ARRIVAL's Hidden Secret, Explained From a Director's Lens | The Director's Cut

The daughter scenes are shot with identical visual grammar to the present day scenes.
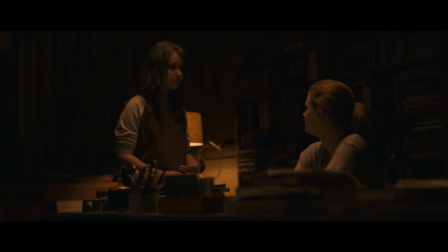(4:22)
He uses the same lens, same color grade, same lighting temperature.
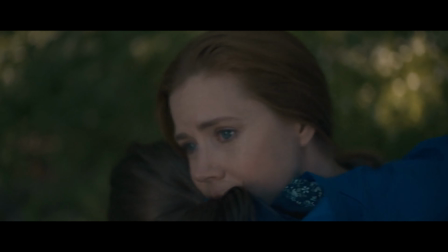(4:30)
Because it's not the past. Louise is experiencing her daughter's life the same way she's experiencing the present. There is a specific shot where Louise is walking in a circle after her daughter's death,
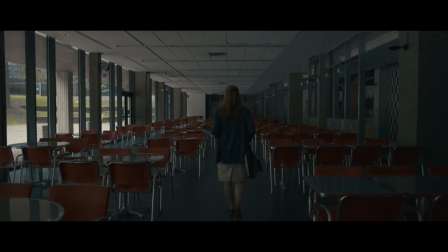(4:43)
which runs in a film alongside her walking in a straight line through a military corridor. On a first watch, you'll miss it. On a rewatch, it stops you completely. She's already begun to change. There is a philosophical idea called the Hermeneutic Circle,
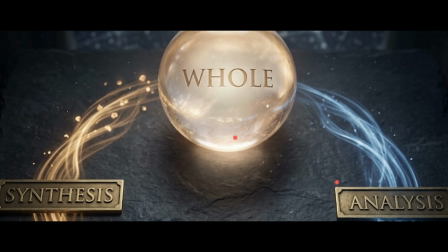(5:07)
which is to understand the whole, you must understand the parts.
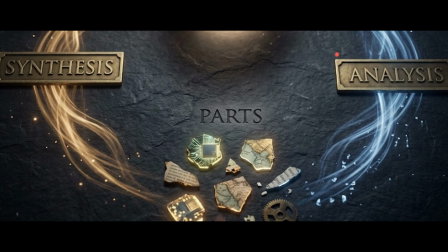(5:12)
But to understand the parts, you need the whole. Meaning is only complete when everything is held together simultaneously.
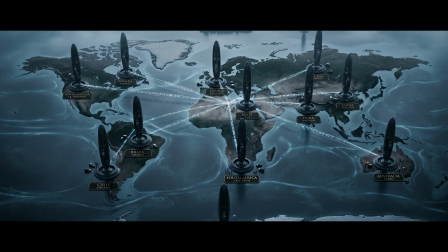(5:24)
Villeneuve builds this into the film's architecture. There are like 12 ships. Each nation receives only a fragment of language. No country can decode the message alone. Only when parts are unified does the meaning emerge. And the number isn't random. The 12 ships correlate to 12 hours on a clock face. This structure is already telling you that this is a film about time is a complete circle.
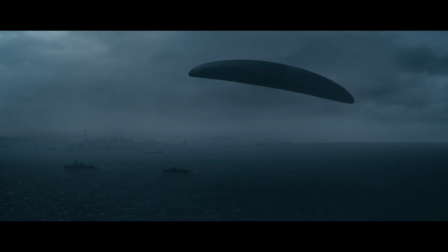(5:56)
Now, how director Villeneuve executes this? He builds the hermeneutic circle in the film itself. The film's opening scene lands as one thing on the first watch. By the final frame, the same scene means something entirely different.
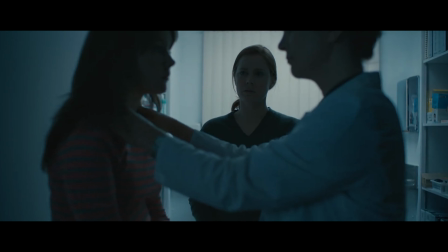(6:12)
The ending doesn't conclude the story, but it completes the beginning. He also includes it spatially.
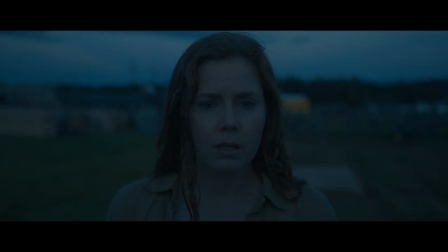(6:20)
Louise is almost always framed alone against the wide skies and empty corridors, vast landscapes.
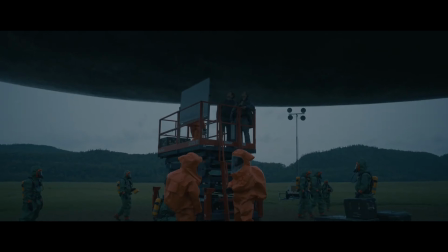(6:28)
The military and the scientific characters around her are always grouped.
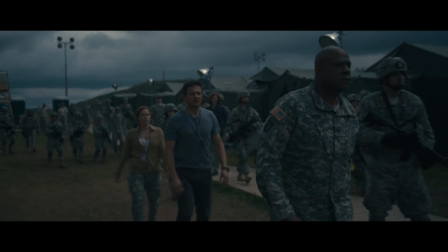(6:34)
Visually, without a single line of dialogue, Villeneuve is showing you she holds the whole. Everyone else holds a part. What this taught me, my film Advaita is built on the same instinct.
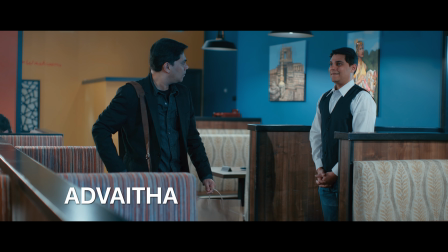(6:47)
A man sees himself reflected in the person he's in conflict with. That meaning gathers at the end, not along the way, and if you notice, the film ends where it had originally begun. But the real argument. Here's what I think most of us miss in the film. Arrival is not about grief. Grief is only the mechanism. The film is about free will. If you are a human, you've been given complete knowledge of your life, like your past, present, future, happiness, sorrow, grief, everything. In that case, do you have the courage to choose it anyway?
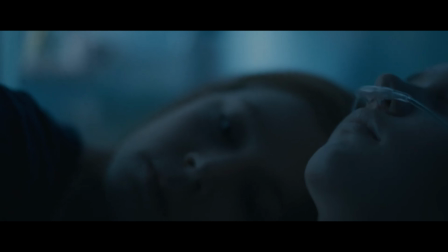(7:35)
Louise discovers that her daughter will die young. Despite the harsh truth, she chooses to have her. That is film's central act, which is saying 100% yes to life with acceptance. There is a saying, everything happens for the best. It doesn't necessarily mean whatever horrible things happen is for the best. The deeper meaning is if you accept whatever life throws at you without judging it, it eventually becomes the best for you. If you could see your entire life from beginning to end like a movie, would you still choose it? Let me know in the comments and I'll see you in the next video.